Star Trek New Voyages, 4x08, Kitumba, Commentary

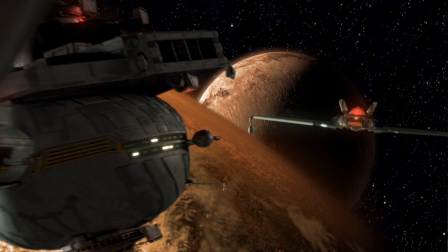Alfred Hitchcock says you need 3 things to make a good movie: the script, and the script.
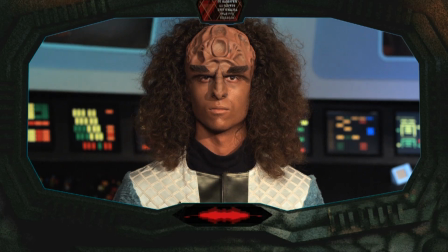So, and by that he meant the story.
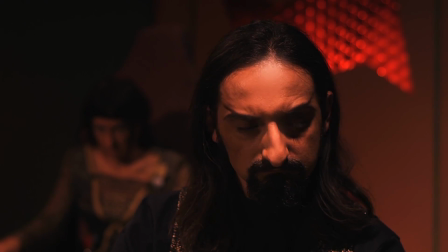This is another thing where that guy right there, that shot is run backwards.
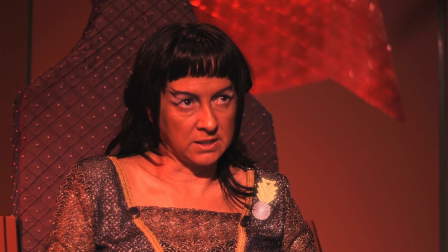Originally he looks up,
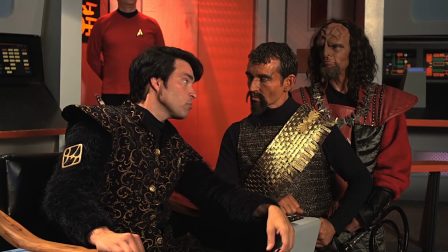but both Alec and I were like, how funny would it be if they'd all been watching, and then he kind of goes, oh, this is bad, and then he looks down.
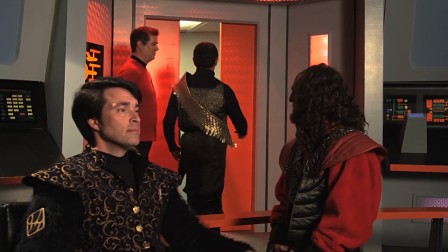So if you watch carefully, I mean, you have to see it really carefully, you'll see that that's going backwards.
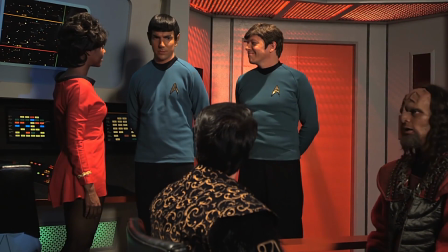Tricks that we make and do in Hollywood. There he is, unpregnable, indestructible, immovable, Spock.
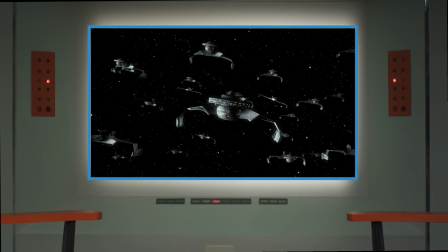Again, there was some dialogue here with James that we took out to move forward to the fleet and all this beautiful work here.
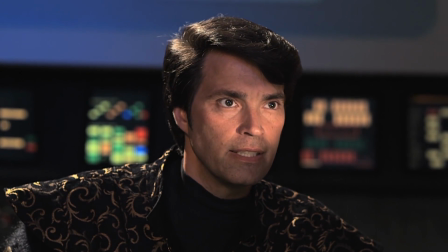That originally I had that as outside the vessel,
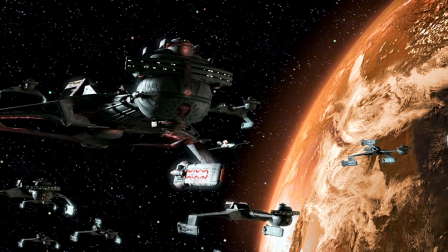but it was smarter at James' request to have it back as on the screen so that we can go to the Super Command Carrier here.
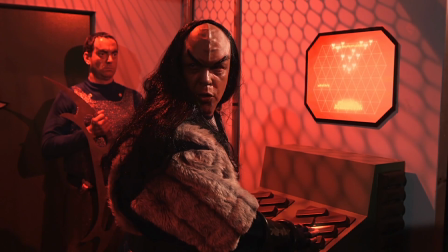Or the Dark Destroyer, I think is what we called it. All of those little view screens on the Klingon vessel, by the way, are all Tobias Richter again.
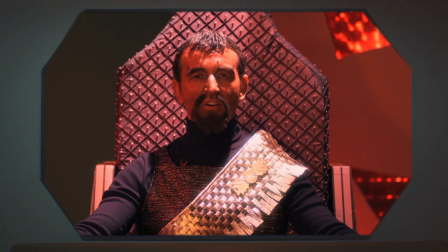And because of how his output was significantly different from Pony's output in terms of the algorithms that they used, color correcting and denoising, basically each shot between Pony and Tobias was a different kind of correction.
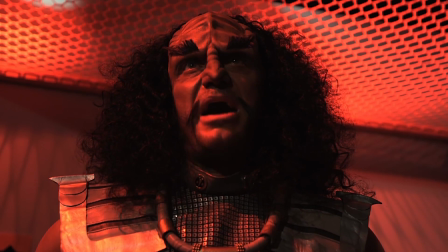Just because I guess they use different software, or certainly different hardware, not to mention the fact they're 4,000 miles away from each other.
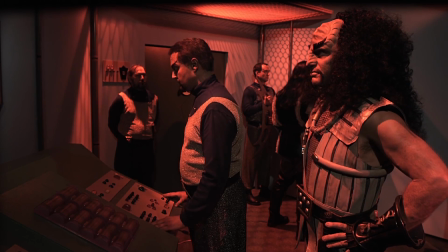No, 4,000. No, 10,000 miles. Or 6, I don't know.
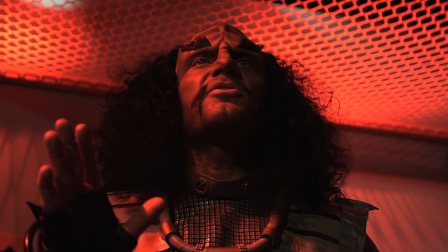I'm not good with geography. I'm a post-production supervisor. Don't ask me where Zimbabwe is.
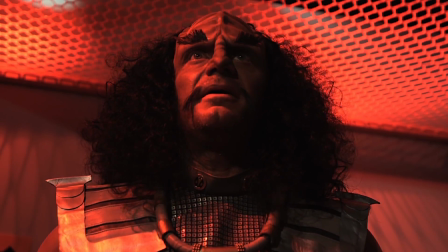Oh, I suppose you could ask me where Germany is, but just don't ask me how far away it is.
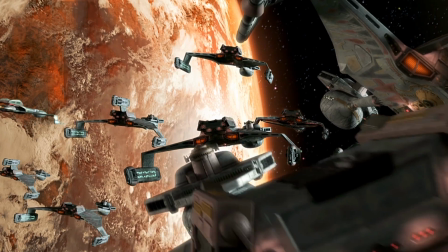Again, we shifted all these shots with Karg to red so that it matched, and we had this similar Klingon feeling.
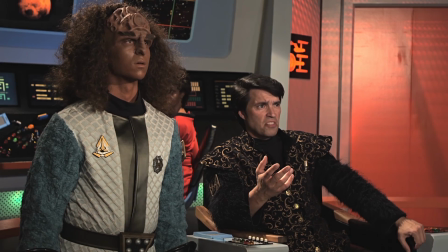Before they were just white, much like the bridge here, and it felt very Federation-y to me.
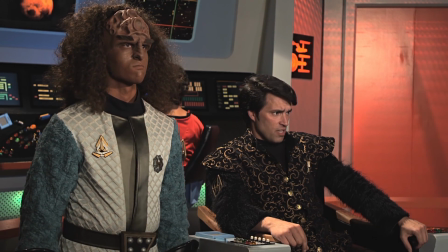So we added the red to all the Kargs and all the Klingon shots so they had a uniformity, which I think really, really helped.
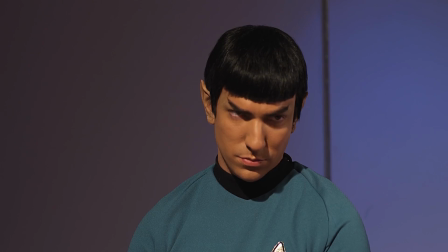Beautiful shots that you will never see anywhere else of the Klingon fleet in disarray, navigational disarray.
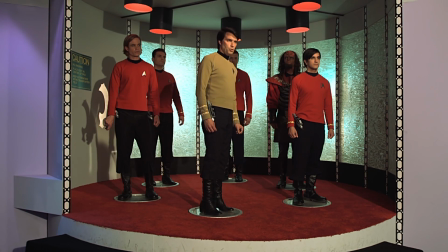Now this fight scene that's coming up, when we first got it, I think Vic had his original cut.
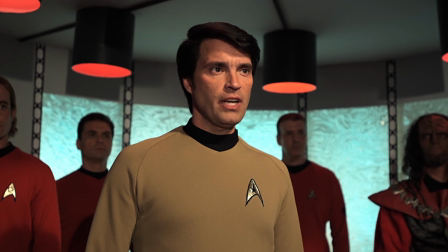I think he was just absolutely in love with his fight scene, but unfortunately it just wasn't that good.
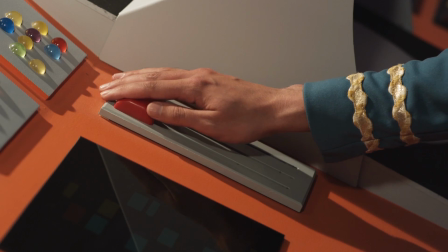And I, you know, as a former action stunt guy, it was really not well done.
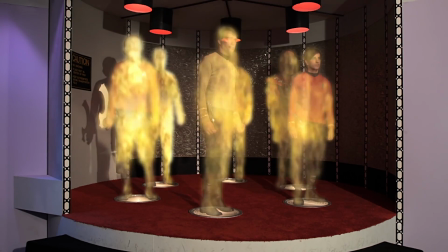And we cut it to ribbons.
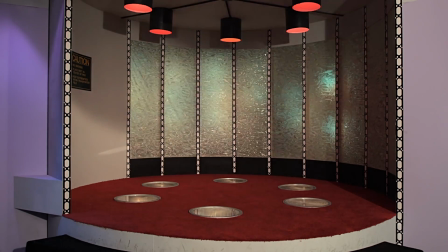There's probably 5 minutes, I'm not kidding you, 5 minutes of that fight on the cutting room floor, as it were.
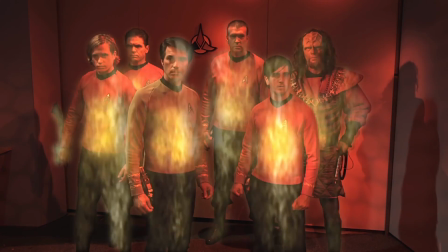But we cut around it and made it so that, just because there were hits that didn't work, there was stuff that just, you know, reactions that were just not good.
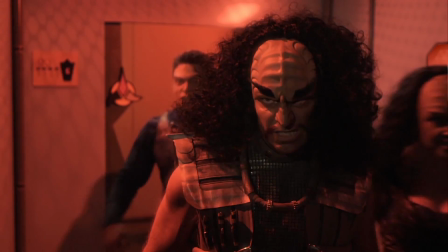And so we kept it to a minimum. We cut in all the best stuff, cut around things,
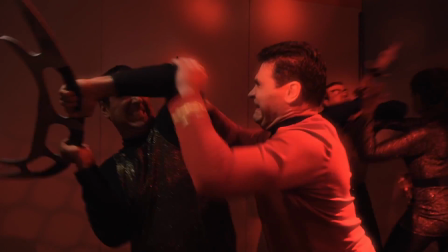and of course here's Ralph Miller adding beautiful metallic clinks to things that were made out of wood and plastic.
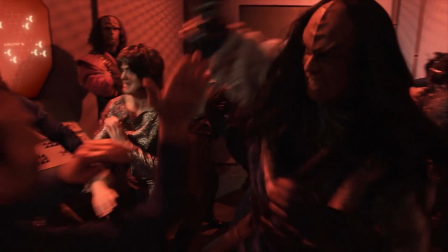And different sound effects, of course, for the Klingon transporters. And again, Pony did a great job with a horizontally moving Klingon transporter.
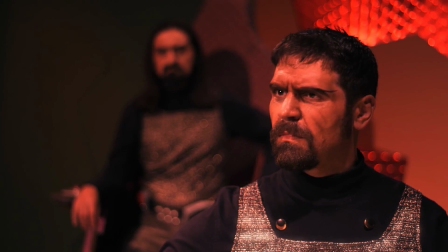But this is as long as we dared cut this scene. By the way, that Klingon insignia says, "Please stand by."
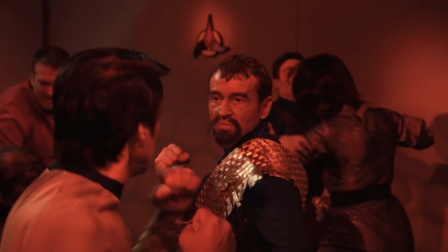In case, again, for those of you who don't read Klingon.
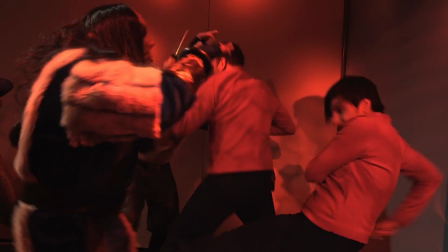And this guy, this was fun to do this with Chekhov and have his little... We had recut this a little bit differently, but James insisted,
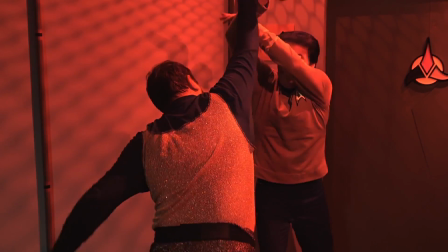and we loved we loved his edit to it, what he asked us to do between Chekhov and that gentleman.
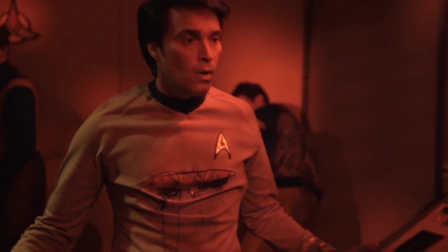And for those of you, there's something specific and wonderful about that whip that Pony's holding, and I forget what it was. He had it specially designed from something.
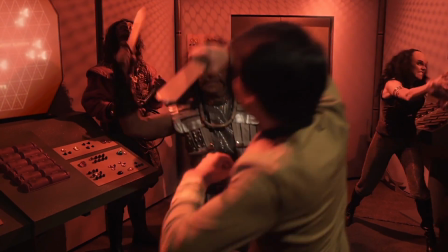All of you should email him on the site and go, "What's with the whip? Tell us about the whip."